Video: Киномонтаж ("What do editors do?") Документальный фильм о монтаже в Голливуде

Боб Фосс называл меня соавтором своих фильмов, и, по-моему, для монтажера не может быть большего комплимента, чем быть названным соавтором и действительно быть таковым.
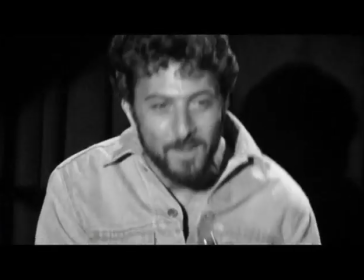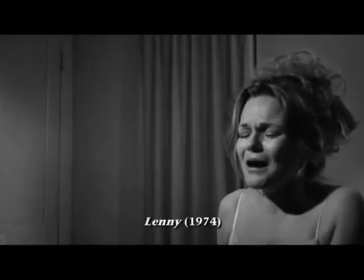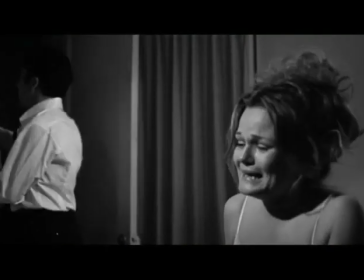[85:22]
«Ленни» — это биографический фильм о комике Ленни Брюсе, который был арестован за употребление выражений, считавшихся неприличными в 50-е годы. Самое замечательное произошло в конце производственного периода, когда мы должны были показывать фильм продюсеру.
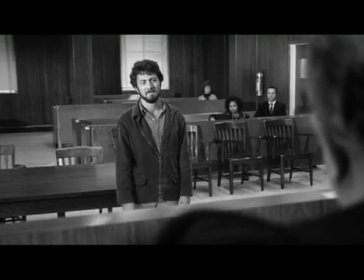[85:39]
Сценарий фильма был лучшим, который я когда-либо читал, но у нас были проблемы. Нам не нравился конец.
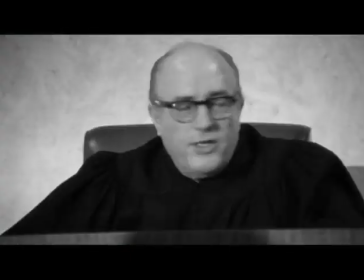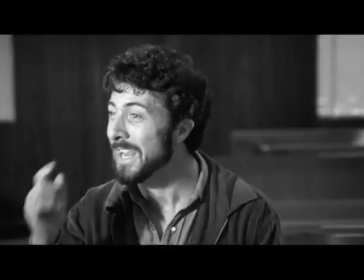[85:53]
Он никак не складывался. Когда Ленни выволакивает из зала суда, его жизнь фактически кончается.
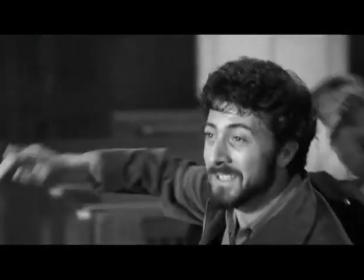[85:59]
Между этим периодом и моментом его смерти было еще 20 минут материала. Тогда я повернулся к Бобу и сказал: «А может, нам прикончить этого сукиного сына?»
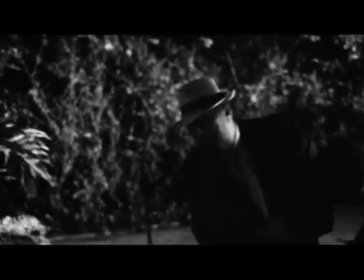[86:09]
Я вырезал целых две части. Со слов «Вы скрываете информацию» и сразу тело Ленни на полу. Это было самое замечательное, что я делал когда-либо в монтажной. Нам всем
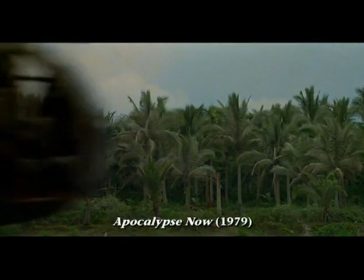[86:26]
понравилось.
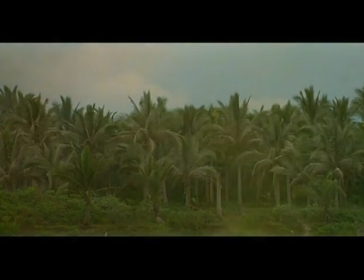[86:27]
Начальная сцена апокалипсиса — хороший пример того, чего можно добиться в монтажной, не основываясь на сценарии. Некоторые идеи пришли в голову Фрэнсису на съемочной площадке и не соответствовали написанному в сценарии. Сожженные деревья снимались первоначально для другой сцены, идущей гораздо позже.
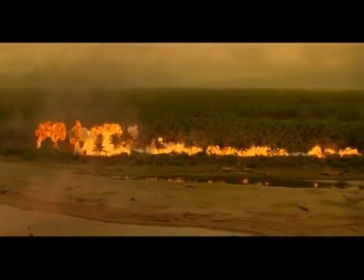[86:56]
Там был кадр вспыхивающих джунглей, снятый замедленной съемкой, с вертолетами, летящими под разными углами. Тоже в замедленной съемке, через пламя. И когда Фрэнсис посмотрел этот материал, сделанный, как мне кажется, очень просто, обычный взрыв.
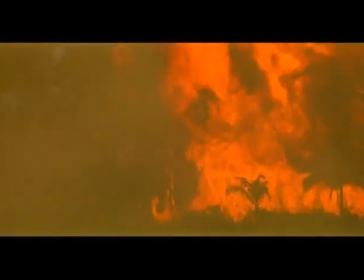[87:13]
Но этот эпизод не должен был войти в готовый фильм. А Фрэнсис сказал: «Вот оно, джунгли, огонь, вертолеты».
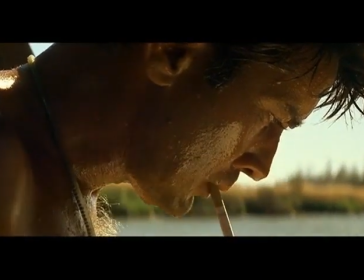[87:24]
Герой Мартина Шина претерпел значительные изменения в монтажной.
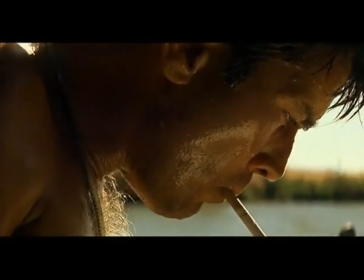[87:28]
Фильм снимался в расчете на то, что будет некий закадровый текст, который сцементирует все повествование. Что это будет за текст и кто станет рассказчиком, решилось только в ходе монтажно-тонировочного процесса.
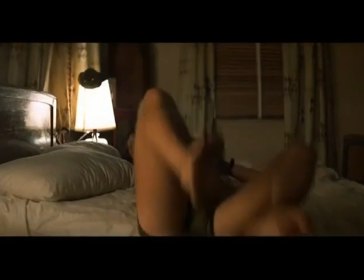[87:50]
Уиллард бьет по зеркалу, на руке выступает кровь. Все это действительно происходит, кровь настоящая.
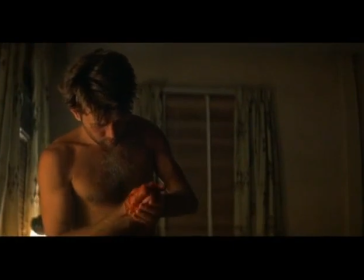[87:56]
В этом весь Мартин Шин. Ничего такого не планировалось. Просто Фрэнсис сказал Марти: «Давай снимем импровизацию.
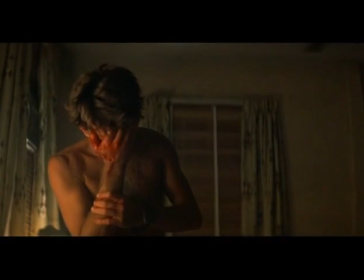[88:02]
Ты заперт в комнате, что ты станешь
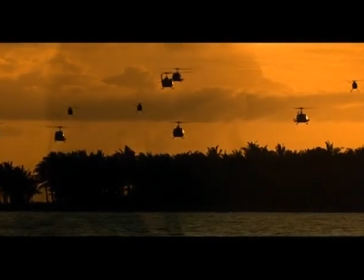[88:08]
делать?» Мне кажется, работая над фильмом, мы поняли, что он каким-то странным образом является современной оперой.
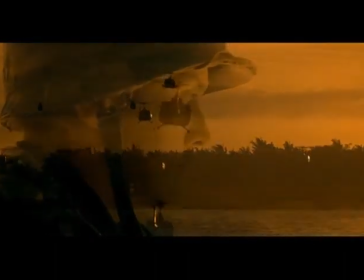[88:15]
И реализма героя Мартина Шина в начале фильма недостаточно, чтобы дать зрителю не только нужный эмоциональный настрой,
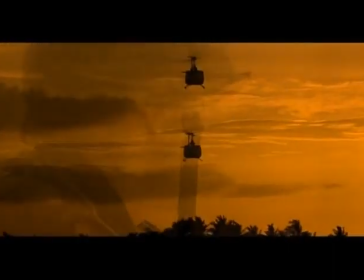[88:21]
с каким надо смотреть фильм, но и визуальную иконографию самого фильма.
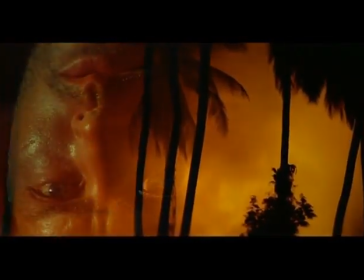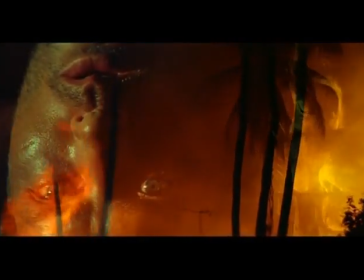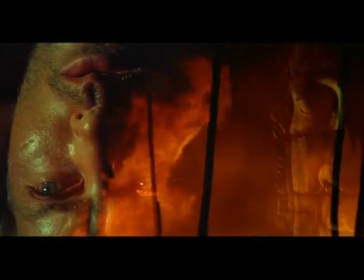[88:35]
Просматривая отснятый за день материал, я выбрал несколько кадров с горящими головами камбоджийцев. Смонтировал их при помощи серии многоуровневых наплывов с горящим огнем и летающими вертолетами.
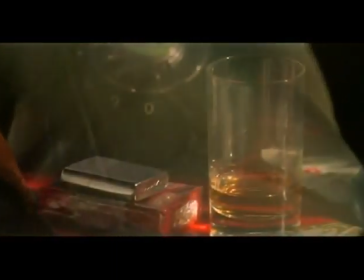[88:51]
А затем подклеил кадры комнаты Уилларда и самого Уилларда спящего.
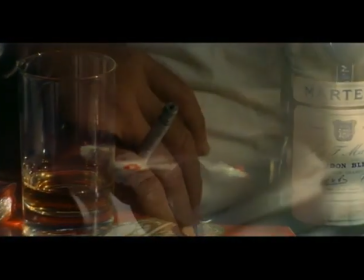[88:57]
И получилось, что он находится посреди кошмара.
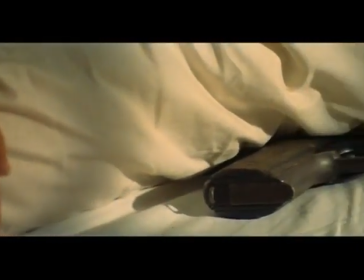[89:01]
Только что вы слышали грохот вертолетов, а сейчас вы видите вентилятор на потолке, а за кадром звук вертолетного винта.
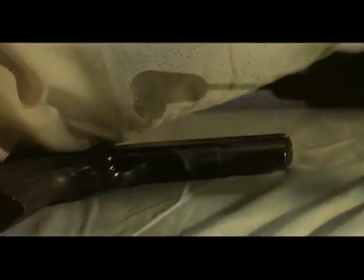[89:09]
Что это? Сон или реальность?